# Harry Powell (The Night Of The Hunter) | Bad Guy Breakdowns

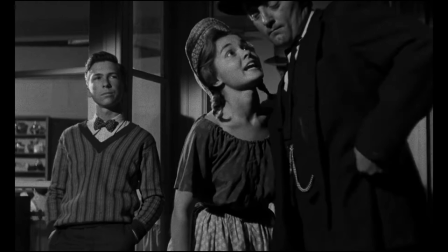See? Now it makes much more sense. Harry Powell feels bad when he experiences any kind of sexual arousal and has to go stab something to get the devil out of his loins.
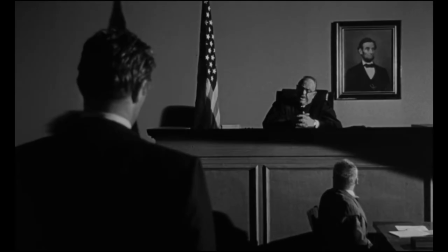Back at the show, Harry Powell is arrested for stealing a car, and the movie ends with our villain behind bars and no other events transpiring.
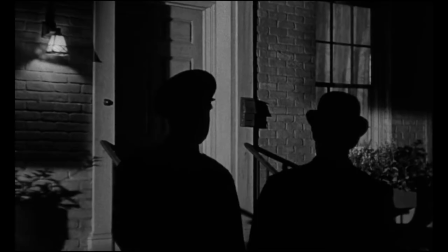Just kidding, he goes to prison for 30 days. Ah, the American justice system.
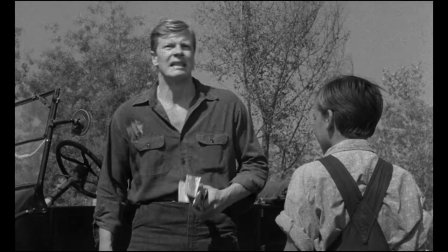During his time in the clink, he meets the first of his unknowing helpers, bank robber Ben Harper.
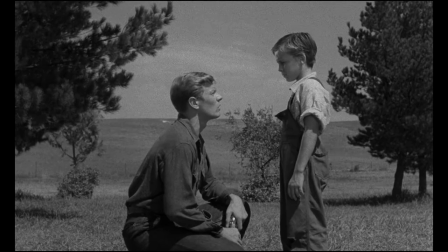This is a character whose main contribution to the movie is hiding a bunch of money somewhere only his infant son and daughter know where,
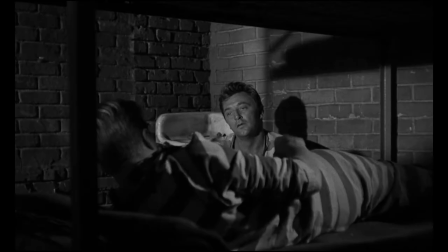swearing them to secrecy, and then talking about it in his sleep. Something Powell, a bit of a night owl himself, finds fascinating.
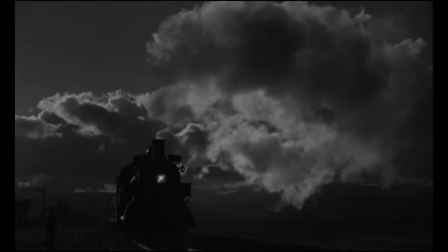And being a fan of copious sums of money and murdering widows, Powell immediately decides to head to the Harper residence after he is released.
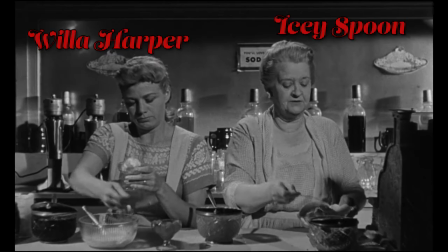Meanwhile, his soon-to-be victim, Willa Harper, is busy being told by the incredibly named Icy Spoon that she needs a man,
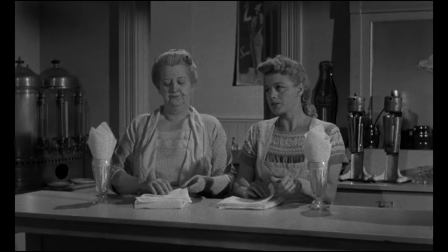just as the train rolls into town with absolutely no foreshadowing whatsoever.
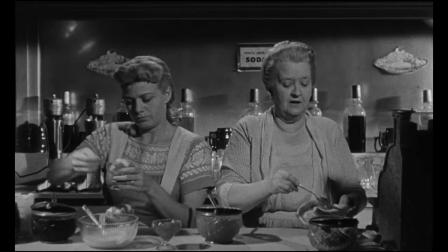Now, he's probably not even on that train.
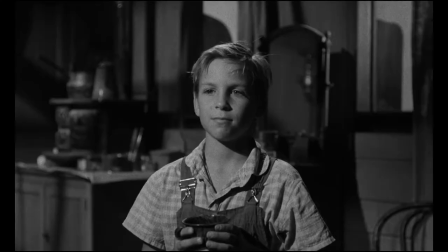Ah, shit, he's definitely on it, isn't he? Yeah.
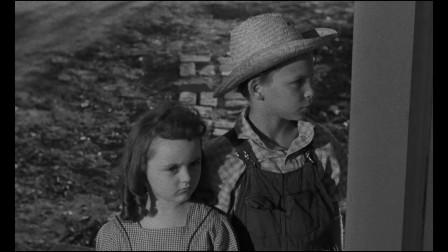Night falls over the sleepy town as our key players, Harry Powell and the children John and Pearl Harper, meet for the first time.
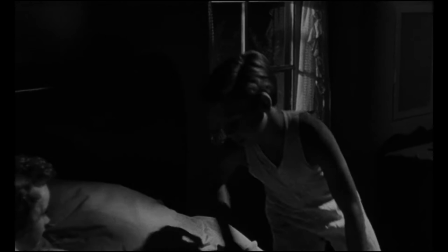Part of what makes this introductory sequence, and Night of the Hunter as a whole, so good, is the lighting and the way it is shot.
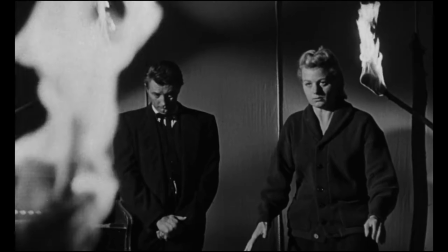Darkness and light juxtaposed against one another to set mood while exaggerated, expressionistic shadows and actor blocking that doesn't quite make sense give it an otherworldly sensation, like something out of a storybook. In this scene,
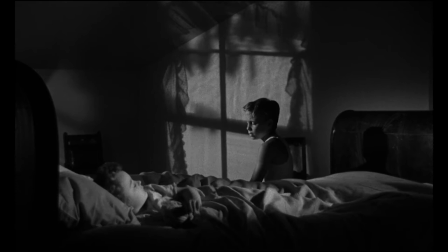for example, we cut from an establishing shot of the Harper household to a wide two-shot of Pearl and John sitting together on their bed. But the viewer's attention isn't fully on the children. It's on this bizarre silhouette of the window and curtains in the background, looming over the pair of them like someone mixed a cross and a gallows.
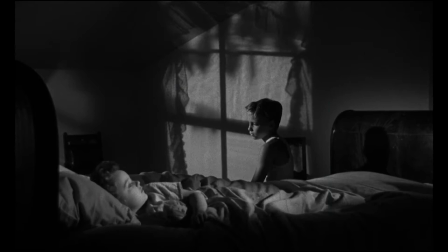This is pretty clearly some symbolism at work, as it's way too big to be an accurate depiction of what a light shining through their bedroom window actually looks like.
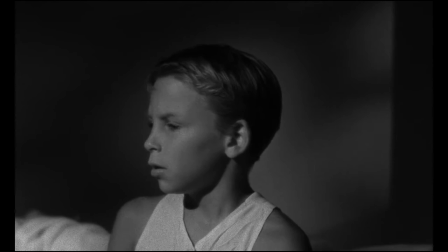And it becomes clear why director Charles Laughton chose to do this in a moment,
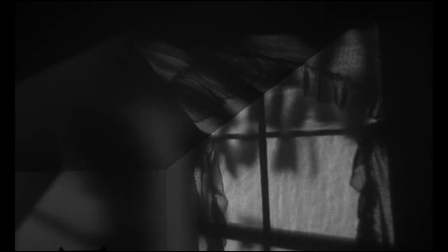as we first cut to an insert of John telling a half-remembered Bible story in close-up, follow his distracted gaze to an insert of the silhouette,
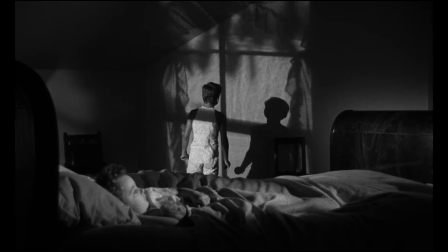before returning to the master briefly as John approaches it. Then, Laughton does something interesting.
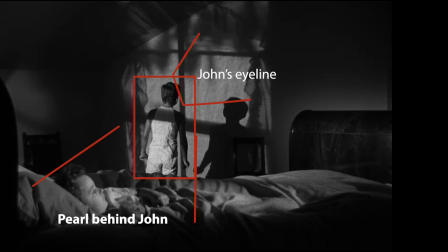Look at where John is here, compared to his position and the position of Pearl and the bed here.
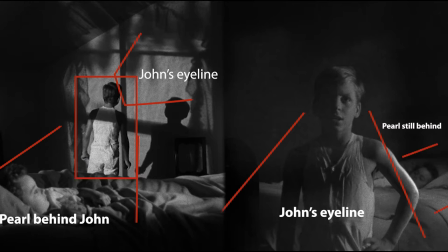John is still staring at the silhouette, but Laughton is shooting a reverse shot through it as if it were an actual window, with the audience peering voyeuristically at the children as if from outside the house.
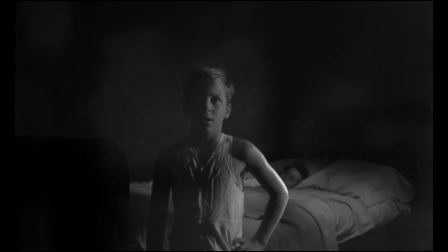You can even see the out-of-focus branches of trees shifting in the foreground.
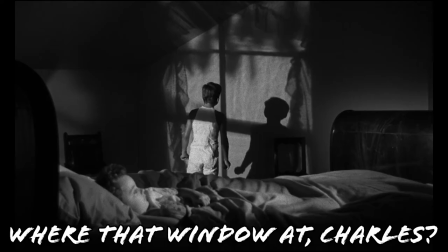Does this make sense in the context of the room we've just seen? Of course not. So why did Laughton choose to do this?
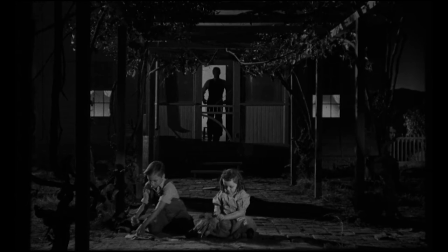And the answer, I think, is tone. We already know that these children are in danger, even if they don't.
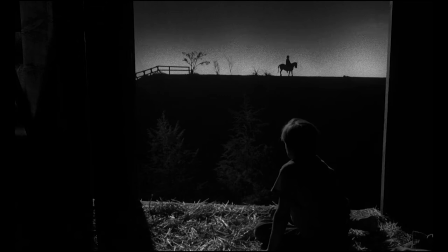By leaning into the more expressionistic elements of his set and shot selection,
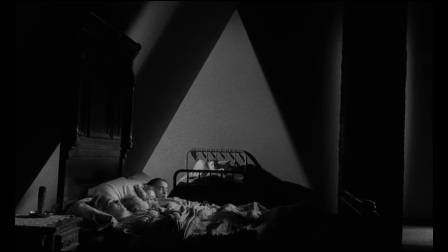and essentially creating another window for John to stare through, Laughton achieves the sensation that these children are being watched.
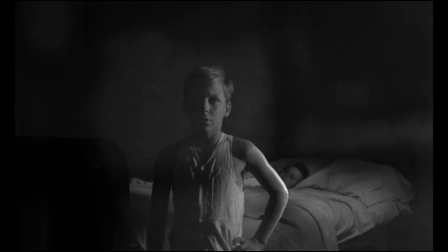This is, in essence, an emotional POV shot, not a simulation of what Harry Powell is actually seeing, but a viable alternative to it.
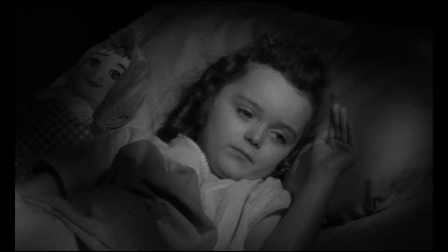Why didn't Laughton just have John go and look out the actual window in the set? Because by keeping John away from the physical window, he allows this shot to happen.
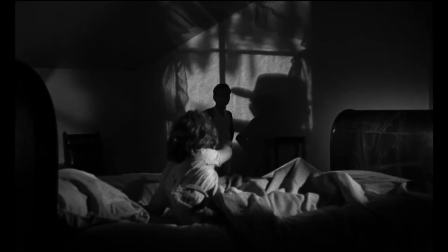If John had been looking out of the window in the room, this reaction wouldn't have made sense.
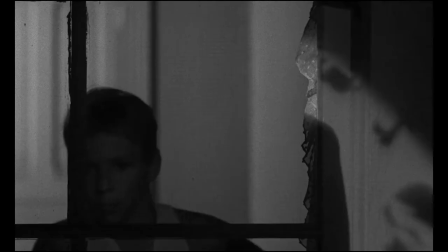He would have seen Harry Powell outside, and the sudden appearance of this enormous shadow wouldn't have taken John by surprise,
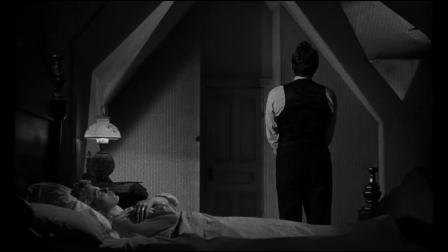robbing us of his reaction and thus the reveal of Powell of some of its impact. By exploiting the ethereal quality of his setting,
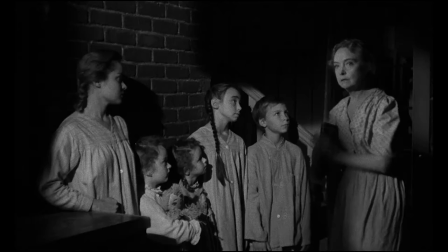by which we mean nothing needs to be realistic or functional because the setting and narrative exist as much in fantasy as they do in reality,
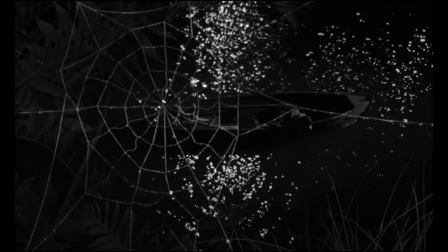Laughton is able to introduce Powell to the characters of John and Pearl as an enormous,
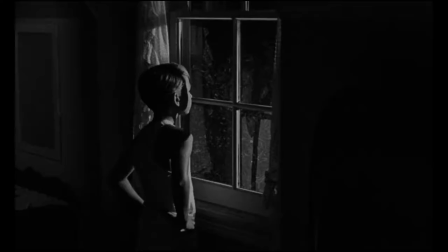looming shadow, unquestionably more than just a man, before he is revealed outside in a reverse shot that is incredibly creepy as a result.
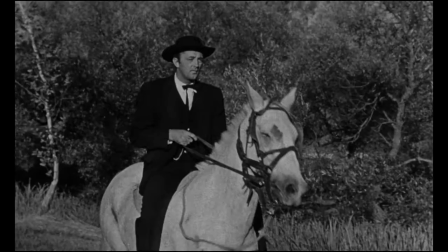This entire scene is laying the foundations for Harry Powell entering the Harper household,
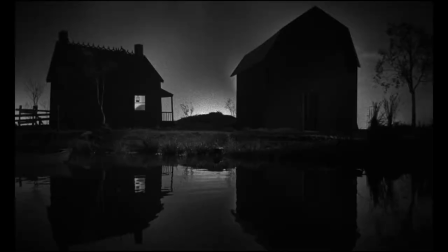by establishing a sense of grim fantasy through the deliberately inconsistent sets and exaggerated lighting. Powell is elevated from being a mere man who is capable of tremendously evil acts to something far, far more dangerous.
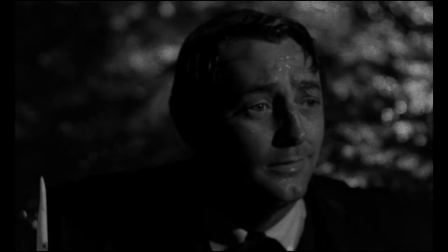A force of nature, seemingly unstoppable, and yet one John and Pearl must somehow resist.
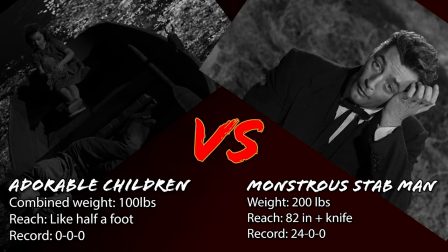How will they get on?
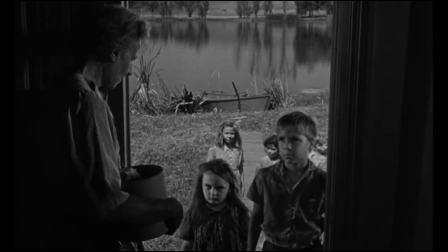Not well, actually, as it turns out.
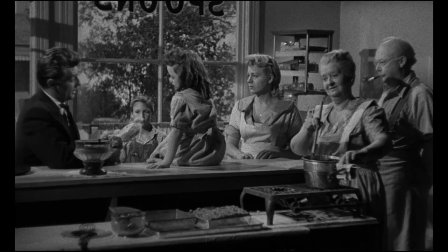We catch up with Powell in Icy Spoon's dessert parlour, and really, if your name is Icy Spoon,
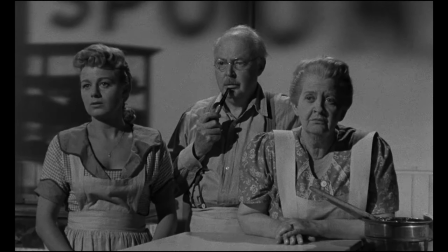I don't know if you're legally allowed to do anything other than sell desserts, where Icy invites him to stay and essentially makes murdering Willa Harper a matter of politeness.
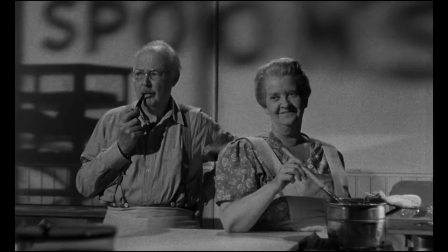How could you turn down that invitation? Though not before enjoying some of her delicious fudge.
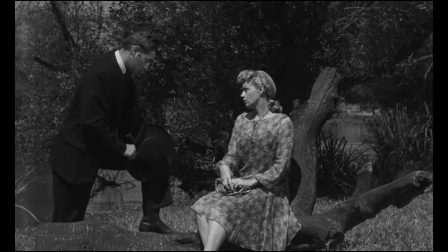Powell is all shucks, ma'ams, and righteous storytelling in a voice that hints at a confident demeanour and a threat of violence.
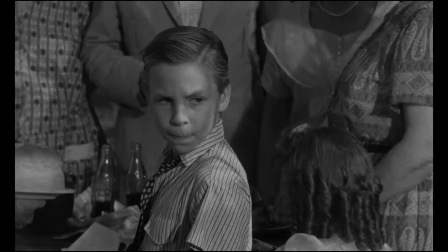Yet somehow John Harper is the only one who senses that his story might be bullshit.
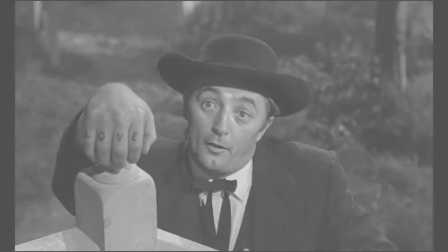All preachers have love and hate knuckle tattoos, John. Stop being so old-fashioned.
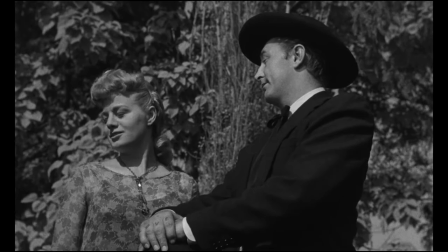Icy Spoon's fudge turns out to be just the ticket for love, as Willa,
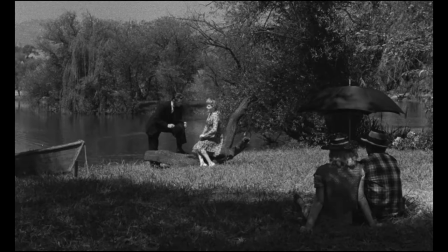probably just to get the town off her back about who she chooses to or chooses not to sleep with, ends up falling for Harry's charms. Particularly after he lies to her about knowing where the money is, at the bottom of the Ohio River, apparently.
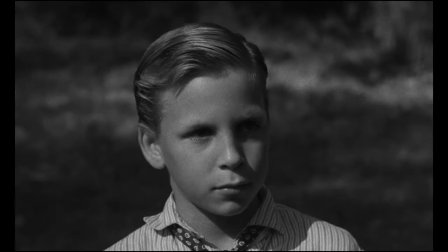John continues to be the only person in this town with even a shred of skepticism and isn't buying this nonsense either.
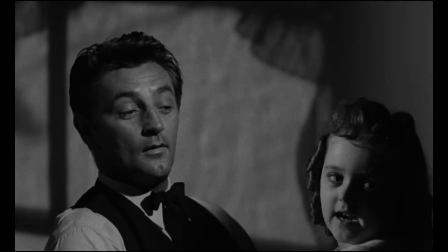Actually, I've changed my mind. You probably shouldn't trust this tattooed stranger, John.
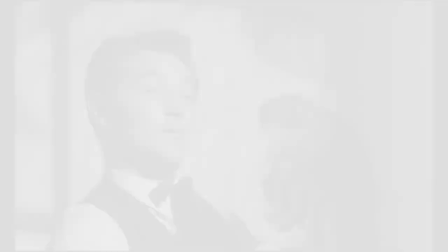Good for you. Harry and Will are wed,
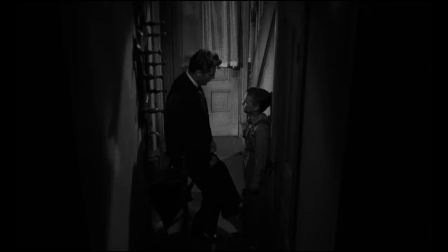and all the while the preacher makes it abundantly clear in a seemingly endless parade of tense moments in shadowy hallways that he knows that John knows that he's full of shit,
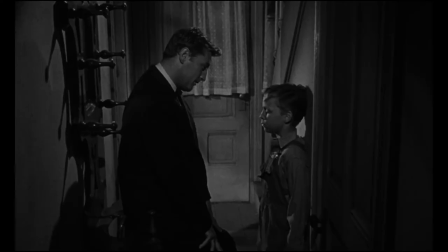and he doesn't care, because he's going to find that money, kill all of them, and then get away scot-free.
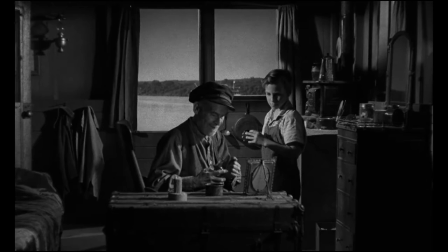It's the central dynamic of the whole plot at this point, that John needs to find someone to believe him about Harry's true nature, but him being a child and this being a small town in the south,
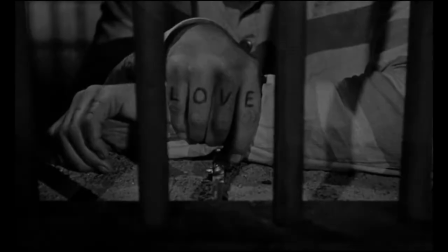the adults are more concerned with keeping up appearances and honouring tradition than actually doing the most basic of background checks on him.
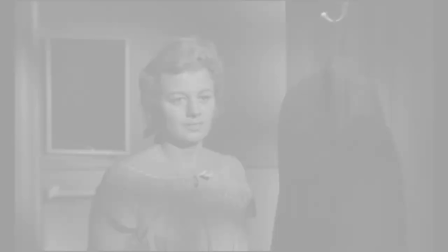Seriously, just phone the prison he claimed to work at, I am begging you. On their wedding night, Willa finds a switchblade in Harry's coat pocket, to which he responds,
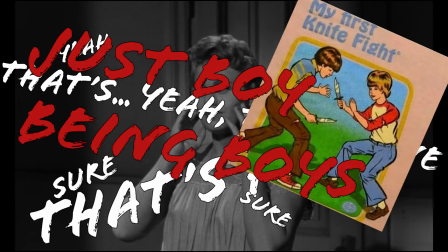"Men."
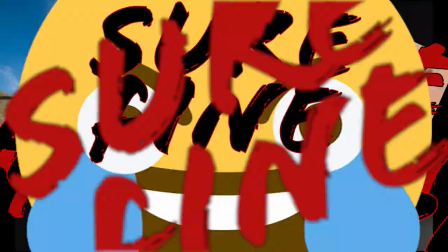Yeah, sure, that's fine, just boys being boys, sure, yeah, fine, horseplay, haha, sure, fine!
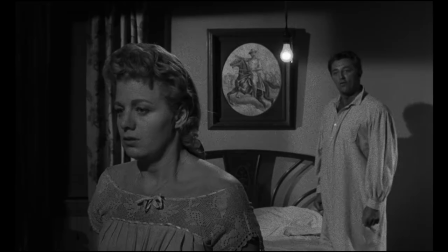Surprise, surprise, Harry immediately starts belittling Willa, breaking her down so he can build her back up into someone who is totally dependent on him.
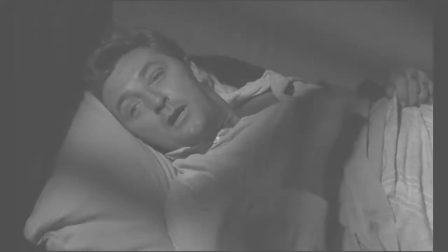It's classic emotional abuse. Who could have possibly seen this coming? Also telling is the fact that Powell seems disgusted by the notion that they would sleep together.
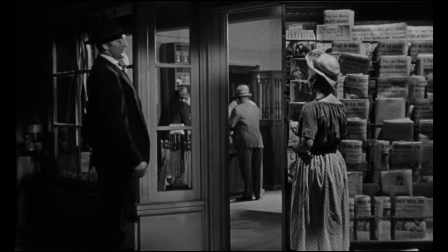There's that sexual repression again. Can't let Satan's red right hand near your junk, Reverend.
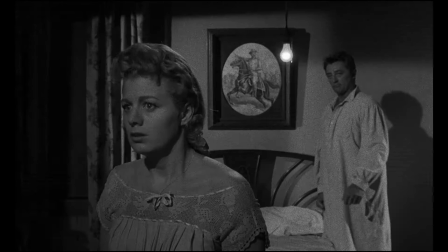Even when it's your wife, apparently. He berates her appearance while cosplaying as Ebenezer Scrooge, which is a little fucking rich, and the pair head to bed,
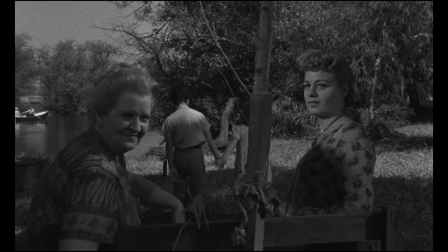with the implication being that this pattern of behaviour carries on for several weeks until Willa is nothing more than a shell of her former self.
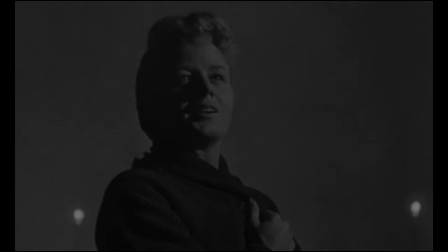We jump forward and get an example of how far she has fallen into Powell's clutches when we meet the couple again in a scene shot... well, it's shot like this.
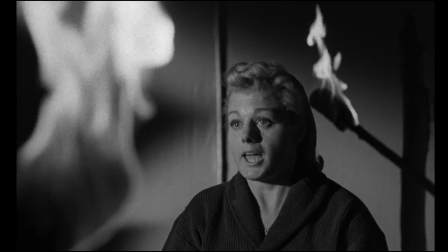You know, sometimes it's nice when a director just makes the visual metaphor plain and obvious for everyone to see.
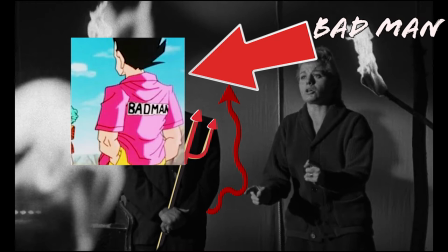All that Harry is missing here is a pitchfork and maybe a little tail? Just in case anyone has missed the subtle imagery, this shot here is implying that he's a bad guy.
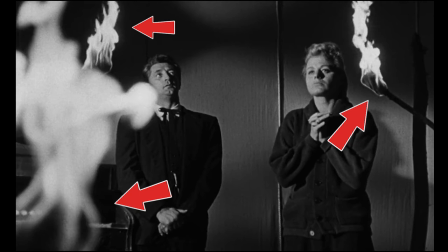We're back in fantasy territory here. The placement of these torches is clearly more about how they impact the tone of the scene than depicting realistic lighting,
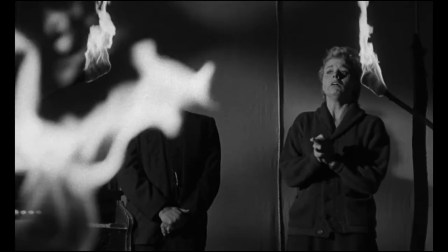although if there are examples of crowded tents lit entirely by head-high flaming torches kept within a few inches of people's faces,
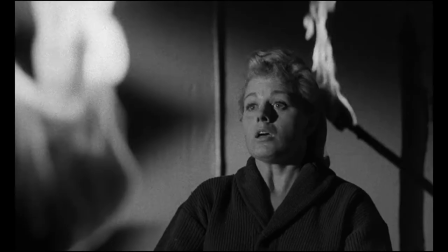let me know. In this scene, they feature prominently in the initial cowboy shot of Harry and Willa as they roar about sinfulness,
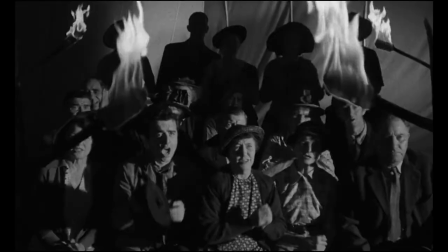grow even more prominent on the close-up of Willa, then slightly retreat from view in the reverse that shows us the crowd.
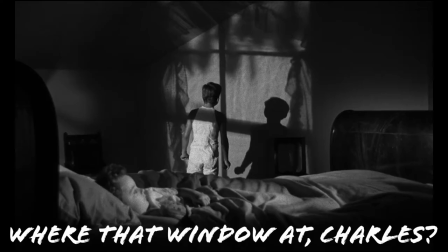It's a vaguely believable series of images despite the unrealistic proximity of the torches, certainly more so than a wall suddenly becoming a window.